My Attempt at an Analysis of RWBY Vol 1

hi everyone welcome back to be free acts and um today we're gonna be doing it um I talked earlier about trying to do more of like an analysis video now issue with that is there wasn't as much time to prepare so I think going forward what I want to do is start collecting my thoughts as I go along this way it's less work in terms of um collecting my thoughts and trying to like make something so this one's going to be a little bit jankier than the rest also just because it's the first one but um yeah so i thought what would be best practice is to uh break down the opening from a thematic pacing standpoint like i think the opening theme reveals a lot of what the season's journey is going to be about and just its visual storytelling and then i think the best way to uh showcase that is i picked three scenes from the arts shocker all of them are the fight scenes but i think ultimately this season is your introduction to the world so it's it's a lot of setup but there's even if the first song for the theme is about the four girls i think what makes art work very well and what makes music very impactful when combined with images is that it changes meaning completely and you can reuse and repurpose art to kind of mean anything um if you're skilled enough but yeah so let's just jump into it and um i think you'll see what i'm going for here in a little bit
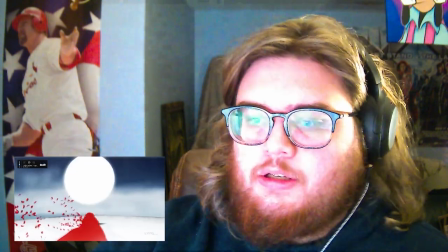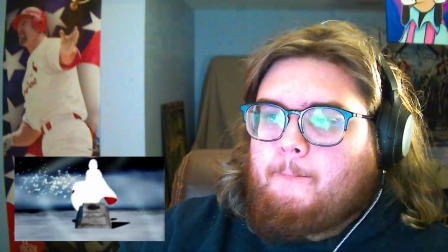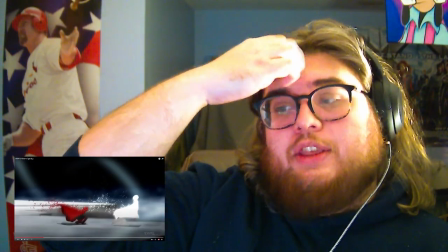now um knowing what this is about um and
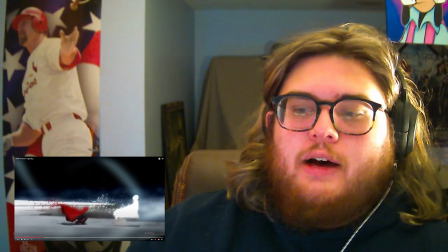uh and the white kind of being a representation of of her mother um that
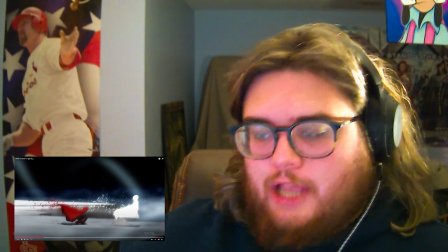is the i would say the objective look at it but another way you could look at this from
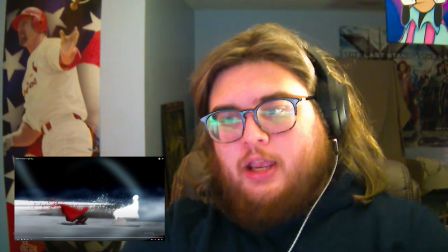just analytical perspective and for what it's building up about the season
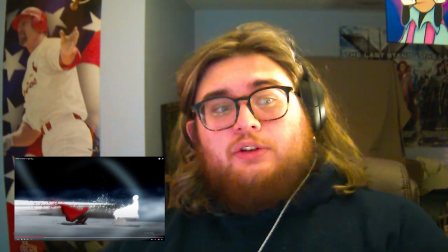because what you know because it's been revealed after the fact to re um
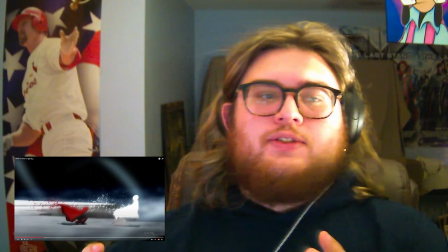recontextualize like this opening in this scene
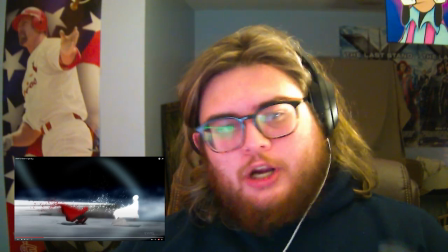doesn't change the meaning that's garnered if you don't know that stuff you know what i mean so like ultimately this is this is
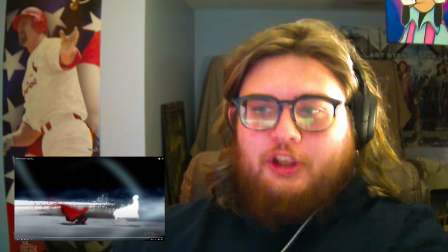ruby looking ahead and my initial thought was that she
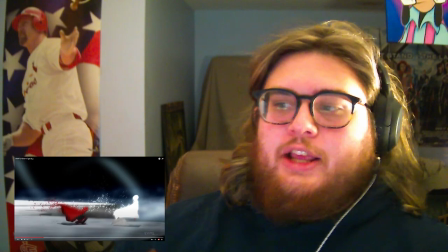was looking at a future version of herself like this is because the first line is you know they see you
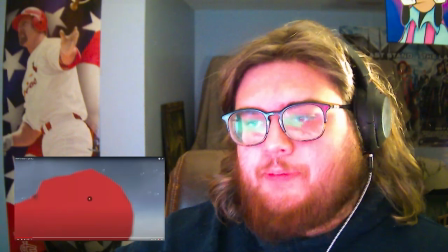as small and helpless they see you as like um a child as
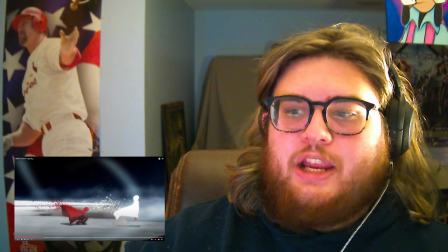just a child and she's looking towards the future somebody's standing confidently in this wind that she's not able to get up in so i've
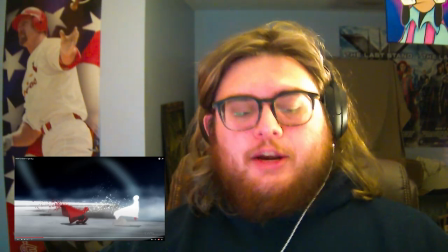kind of always got in my mind while watching this show that the the opening um Um,
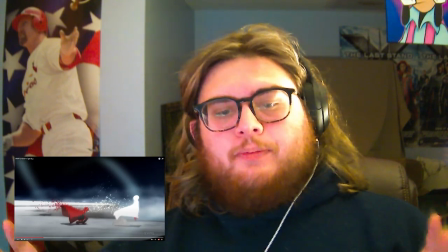the opening theme is basically for this season,
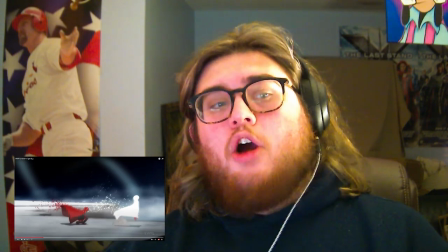for this volume, it is going to be the character slowly coming into their own or kind of walking towards that.
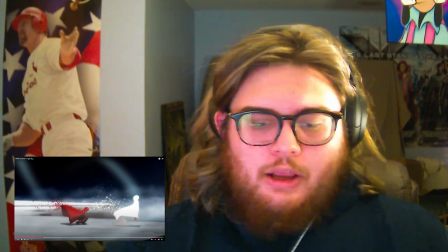And I think this opening shot shows that for Ruby very well.
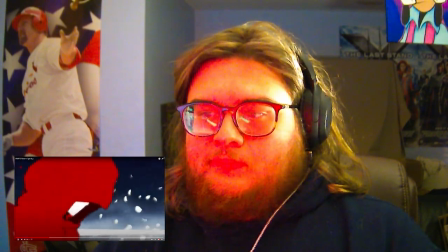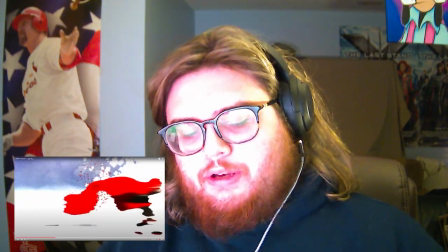so that's as the moon turns red saying she
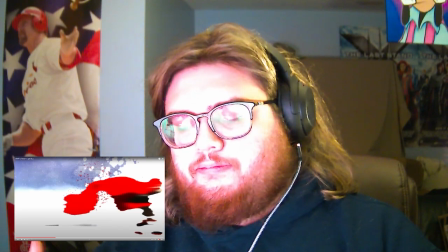is on like kind of that path towards being the white um like not it's weird using color here but like that that white
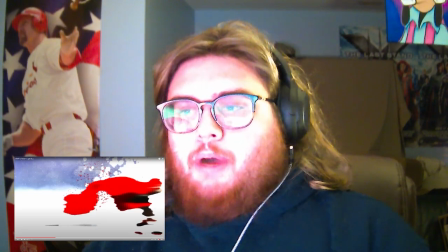cloaked version which is her mother so now it's her walking in her mother's footsteps
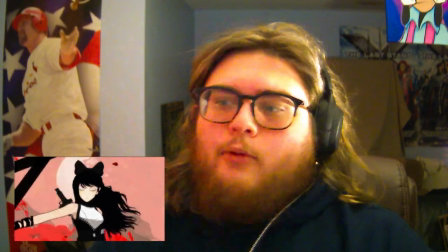and now we're getting the reused
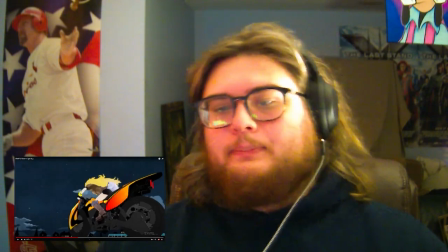And now we're about to get the trailer footage.
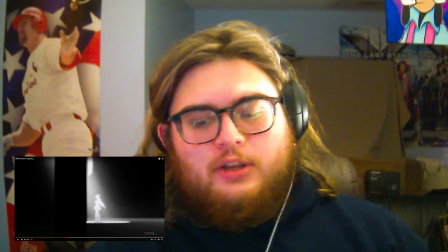So, like, yes, we've seen all of this before, but just because it's been reused, we see Weiss during a, like, royal test.
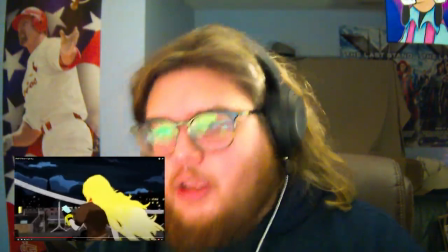We're seeing Blake. And, like, we're seeing Yang. We're being introduced to our characters.
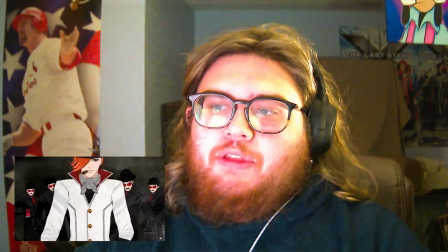And now we see the monsters that they'll be fighting and the main antagonist.
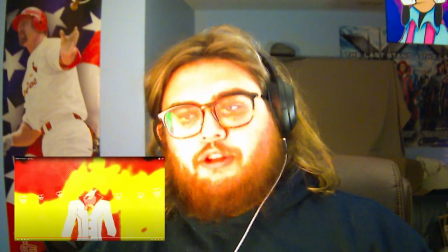So everything's working together to tell you, as an audience,
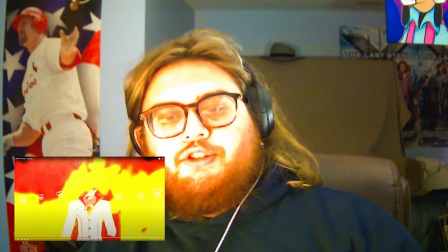right before we even get started what this show or at least this volume is going to be about this light
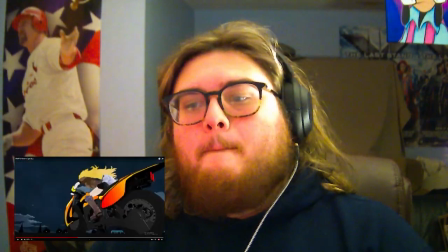is actually atrocious on my face but like um that's at least what they're what they're going
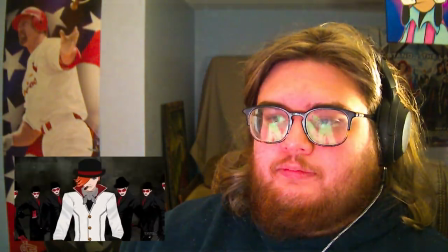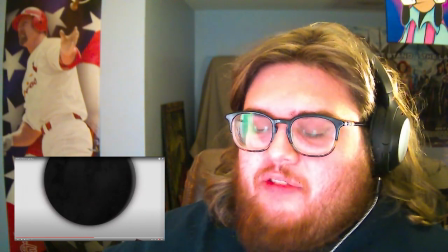so it says we are lightning and i believe it's a straying from the thunder and they're
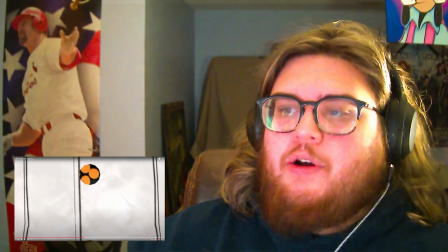showing so when they're saying straying from the thunder they're showing the white fag and like
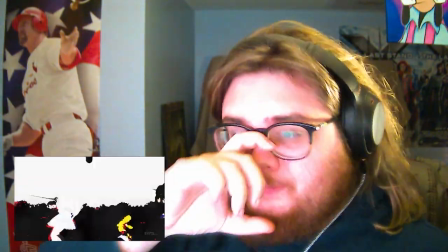at least the people that are fighting and this
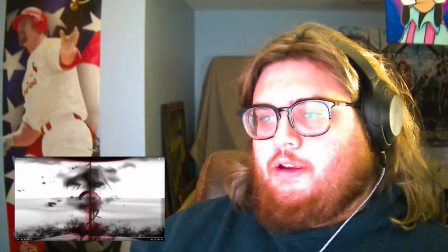scene has always been not one of gripe with me but one of
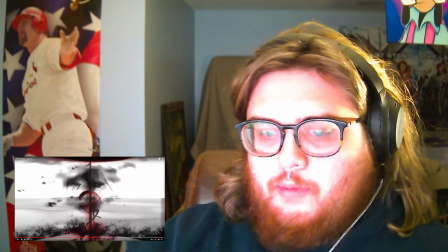fascination not the fighting here but i because like we were introduced to
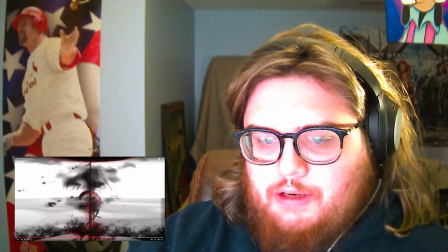the four girls and how they're the fighters and and they're the ones going through it and now we
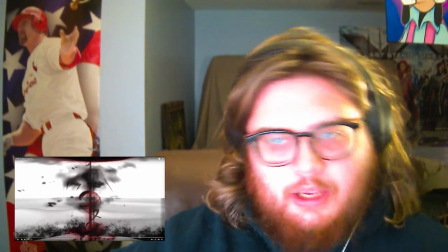get our boy uh john jone arc
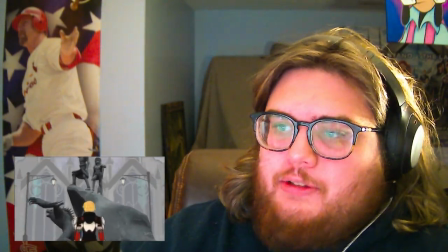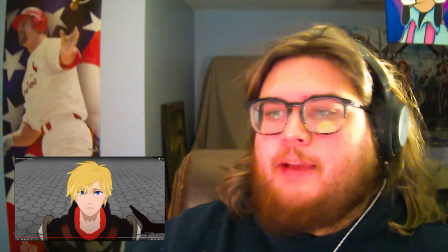so like this will be the day you're waiting for now if you look at john a lot of people say that he's getting inspiration but this isn't a face of inspiration this is like a face of betrayal
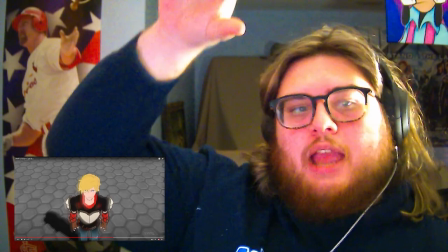the first time you see him you get this angle looking down on him which
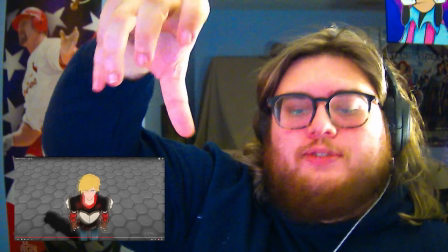is kind of like he's not as good as the others and it and it's like slowly
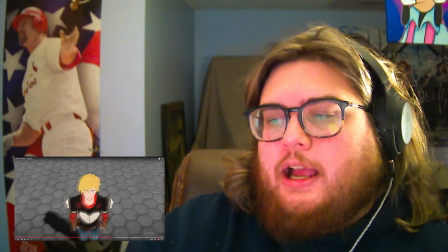whoops i accidentally muted that uh it's slowly coming to eye level
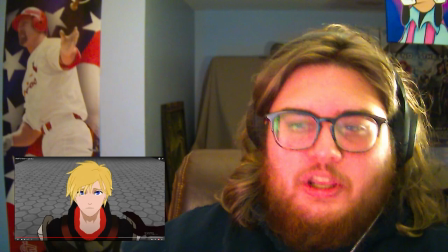but he's still looking down like he's coming up slowly and
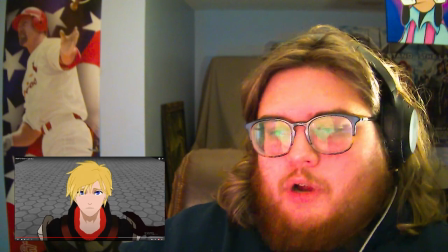becoming better and then what we get is uh Pyrrha touching him and now they're in a completely different spot
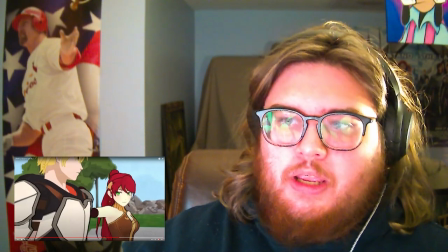as in she is his equal and she will be the one because now he's above the camera line so like
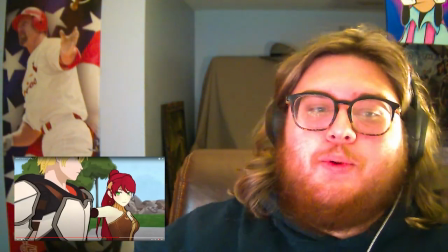now now that she's with him she's the one that rises him above and gets him to like a
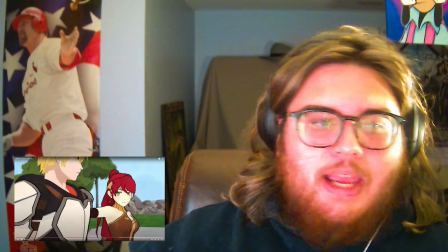a level of equal or not above standard like standard but like above what he was and um
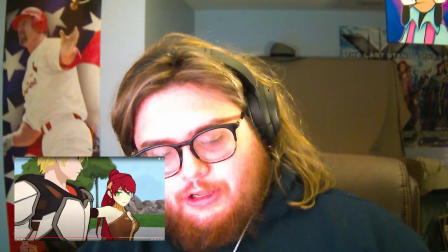you could look at it and be like well that's like way too overly analytical that's way too overly critical sure but
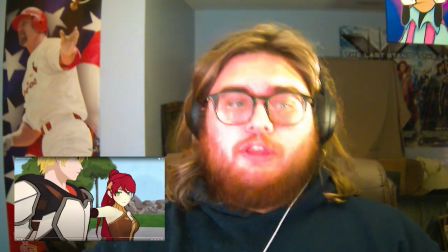regardless of if it was intended or not intended the fun thing about art and the fun thing about movies is that it just makes it just makes sense it's always gonna just
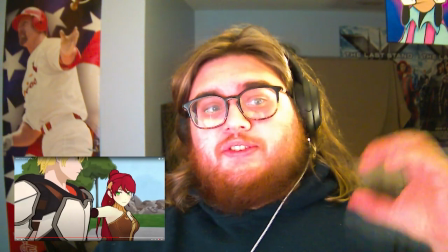make sense like if you have something that you think this is about you should typically trust your gut feeling because that's probably
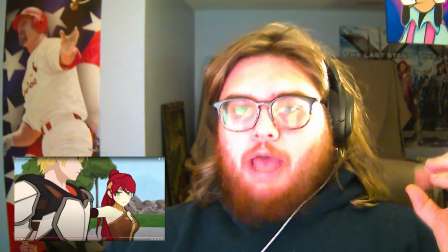what it is like each angle has meaning in like in like cinema terms but like